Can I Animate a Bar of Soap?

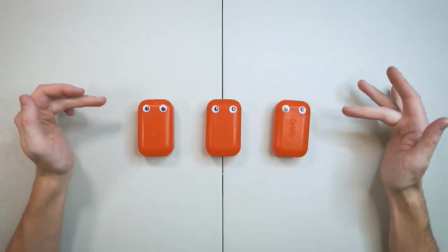277s
All right, that's three bars of soap rigged up for animation, and I've added the wiggly eyes for some character design.
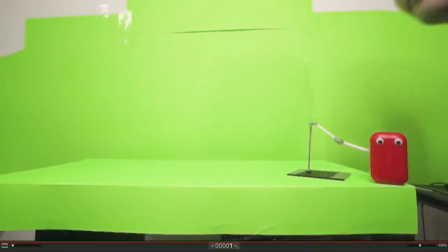285s
Yeah, let's see what we can animate. Okay, so the soap is ready to be animated,
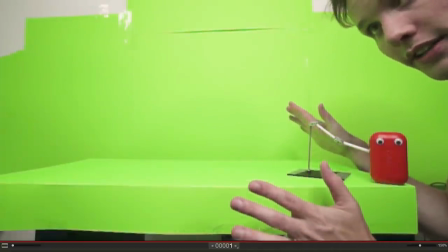292s
and the first thing you need to decide before animating any object is what's the personality, what's the behavior of the object,
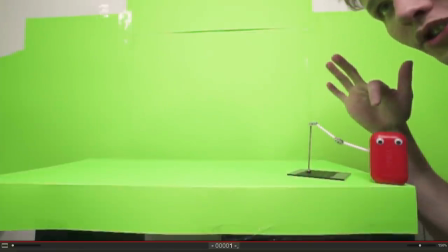300s
what's the situation the object is in. And I decided that the soap is going to be trying to move along across the scene, but it's slippery.
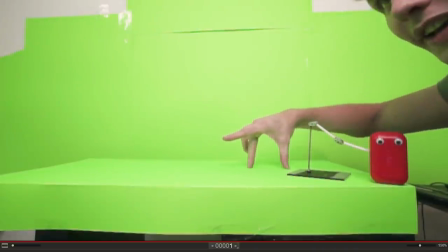309s
It's a piece of soap, so it's gonna be like it's on really slippery ice.
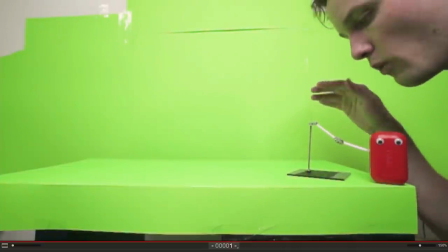313s
And after making that decision, I have to think, what's the actual performance going to be?
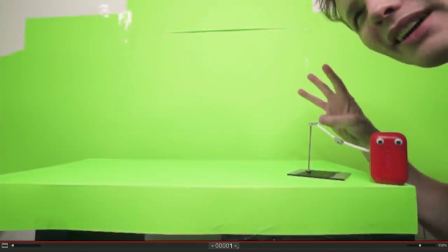318s
So I wanna keep things fairly simple, so I'm thinking kind of breaking it up, you know, like a story, like a beginning, middle, end.
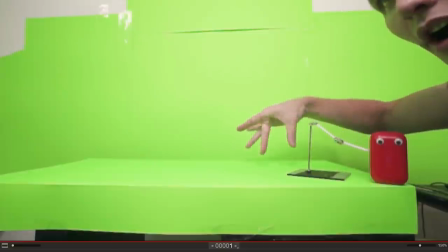324s
So I'll have the soap come in, and it'll be so it's like off balance, and then I think it'll arrive in the middle, and then slowly it'll
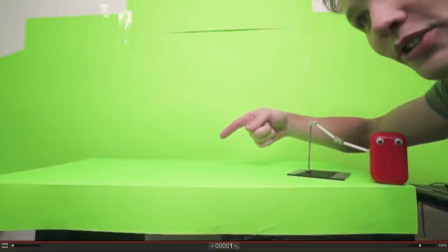333s
and then it'll start like getting out of control and then flat land on its back or something.
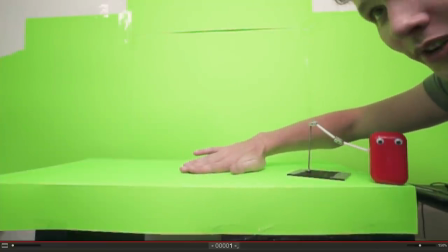339s
That's kind of the climax. And then from there, I think the soap's just gonna do on its back like a inchworm or rock its way out of the scene.
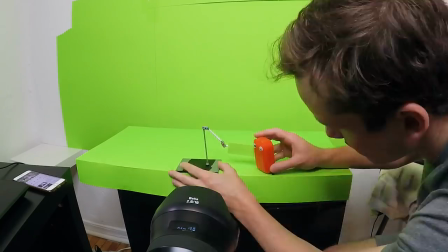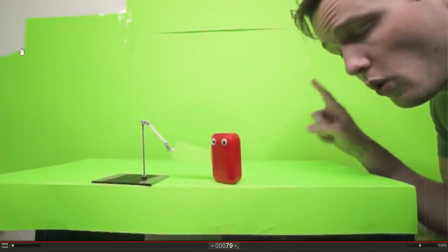352s
All right, I've just finished part one of this animation, so let's take a look.
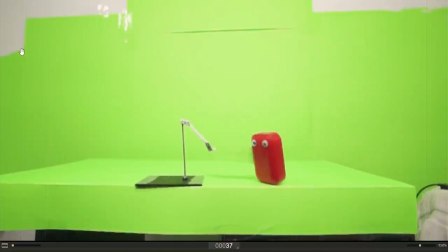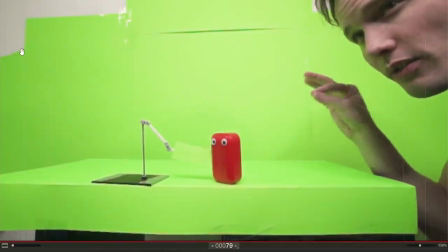363s
My thought process, every single frame is, am I communicating the performance?
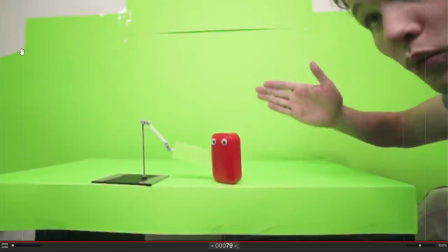368s
So one, how do you communicate a slippery surface? If it wasn't a slippery surface, the object would go like this and come to a stop.
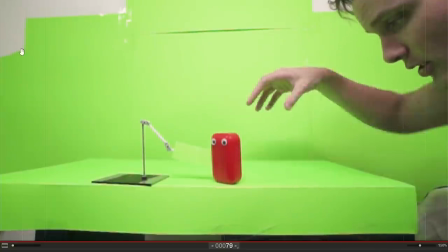377s
Slipperiness is a lack of friction. So I want a nice even slide.
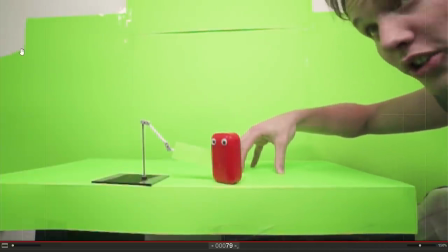382s
So when you're on ice, you just slip along, not slowing down. The second part of this performance is the off balance.
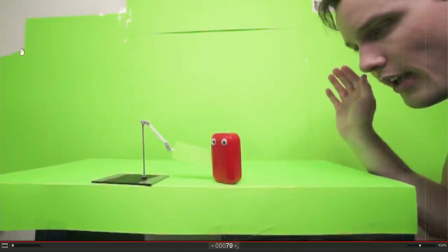389s
Someone who's trying to balance themselves on a slippery surface and, you know, falling forward, back, forward, it's completely chaotic.
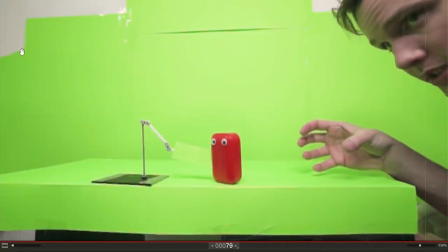397s
So as I'm moving the soap along, I'm just kind of making stuff up.
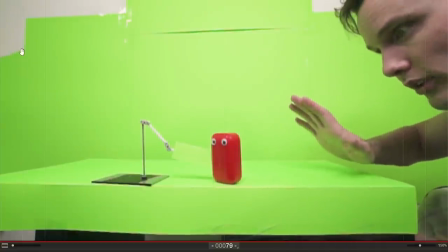401s
I'll go back a frame, forward, back, hold it, back, forward, and kind of just making it up as I go along.
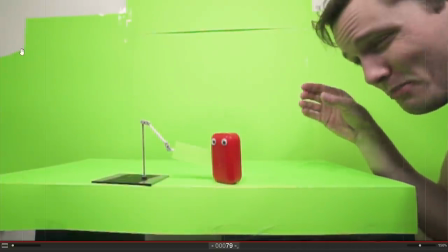408s
That I think that adds more of a natural performance. If you try to plan out that chaos, it might look a little stiff.
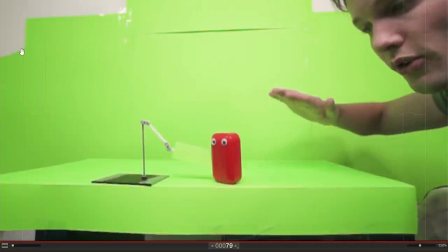414s
One more thing I can mention is that even in this beginning part of the shot, so if what I've done so far is the beginning, then this beginning has a beginning, middle, and end.
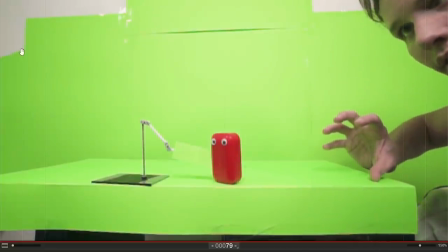423s
Calm, let the audience catch on, it's a bar of soap.
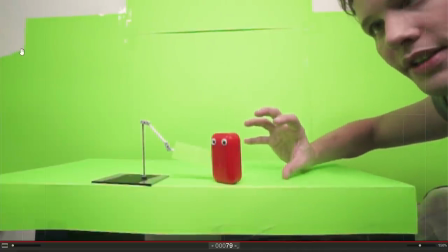426s
I'll get a little chaotic in the middle, and then at the end here I've calmed down, and then build into the next big thing.
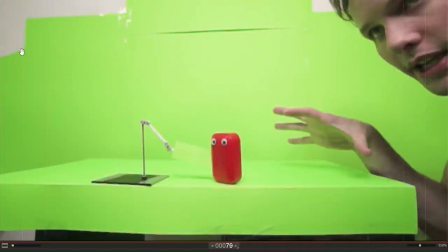432s
So even in this beginning, there's a beginning, middle, end.
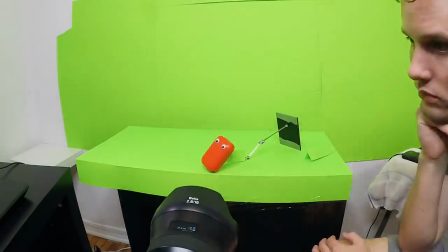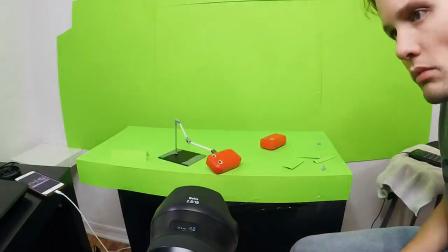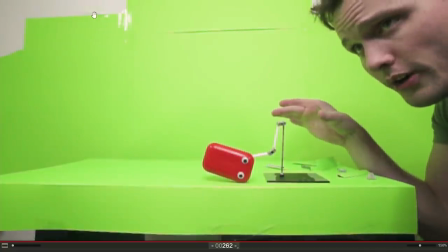451s
So I've just finished the middle part of this shot, and it is a lot of frames.
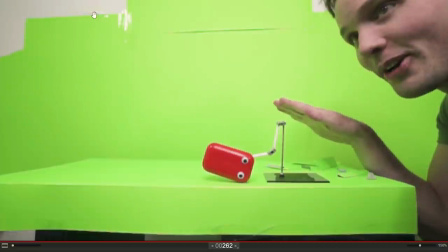455s
I just kept going. Let's take a look at it.
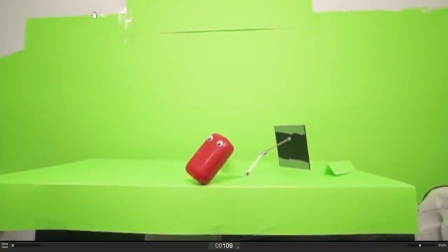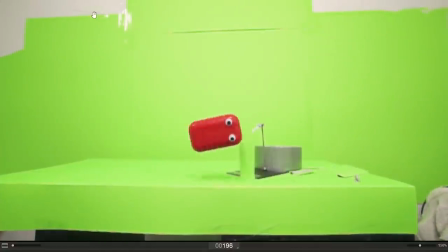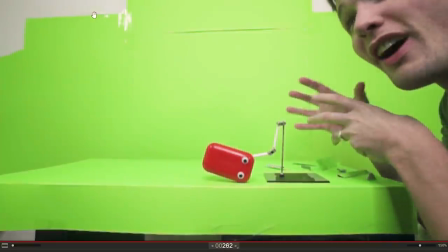472s
That's it. That's the fun, chaotic part of this animation.
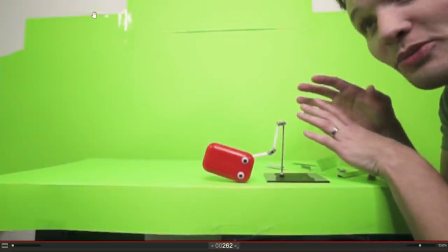476s
It looks like a bunch of nonsense and just random things happening, but there is a thought process to this.
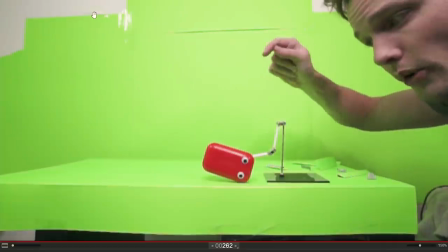483s
And it's completely different from the first part, because the first part had a point A to point B, whereas this middle part is just a bunch of fun in the middle of the screen.
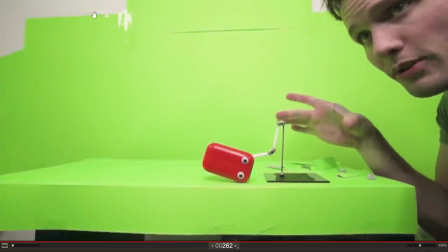491s
But I still broke down this middle section into a beginning, middle, and end.
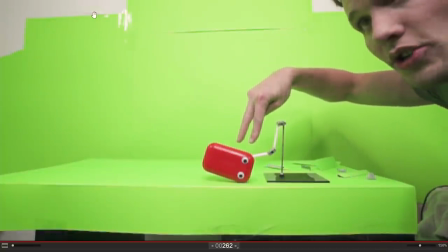496s
So the beginning is that the soap is here, and I wanted to show off some footwork. So it does a little foot slide.
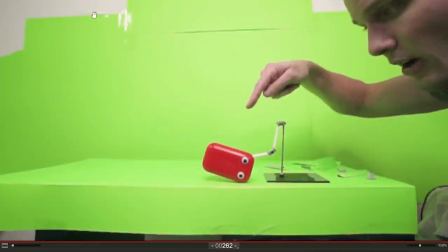503s
And then the middle part is that I wanted to add some dimension to this shot.
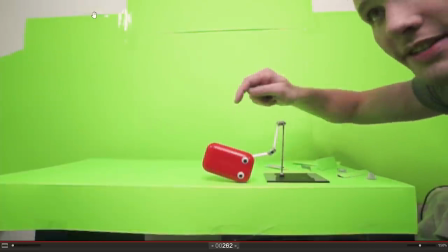507s
So I have the soap do a bunch of poses and slipping, but do a 360 in the process.
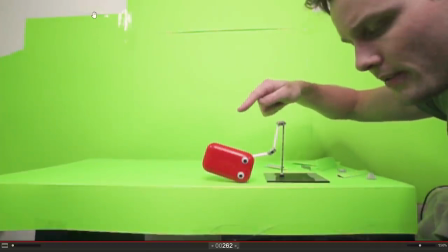512s
And that just gives a more dynamic performance rather than just facing the same way the whole time.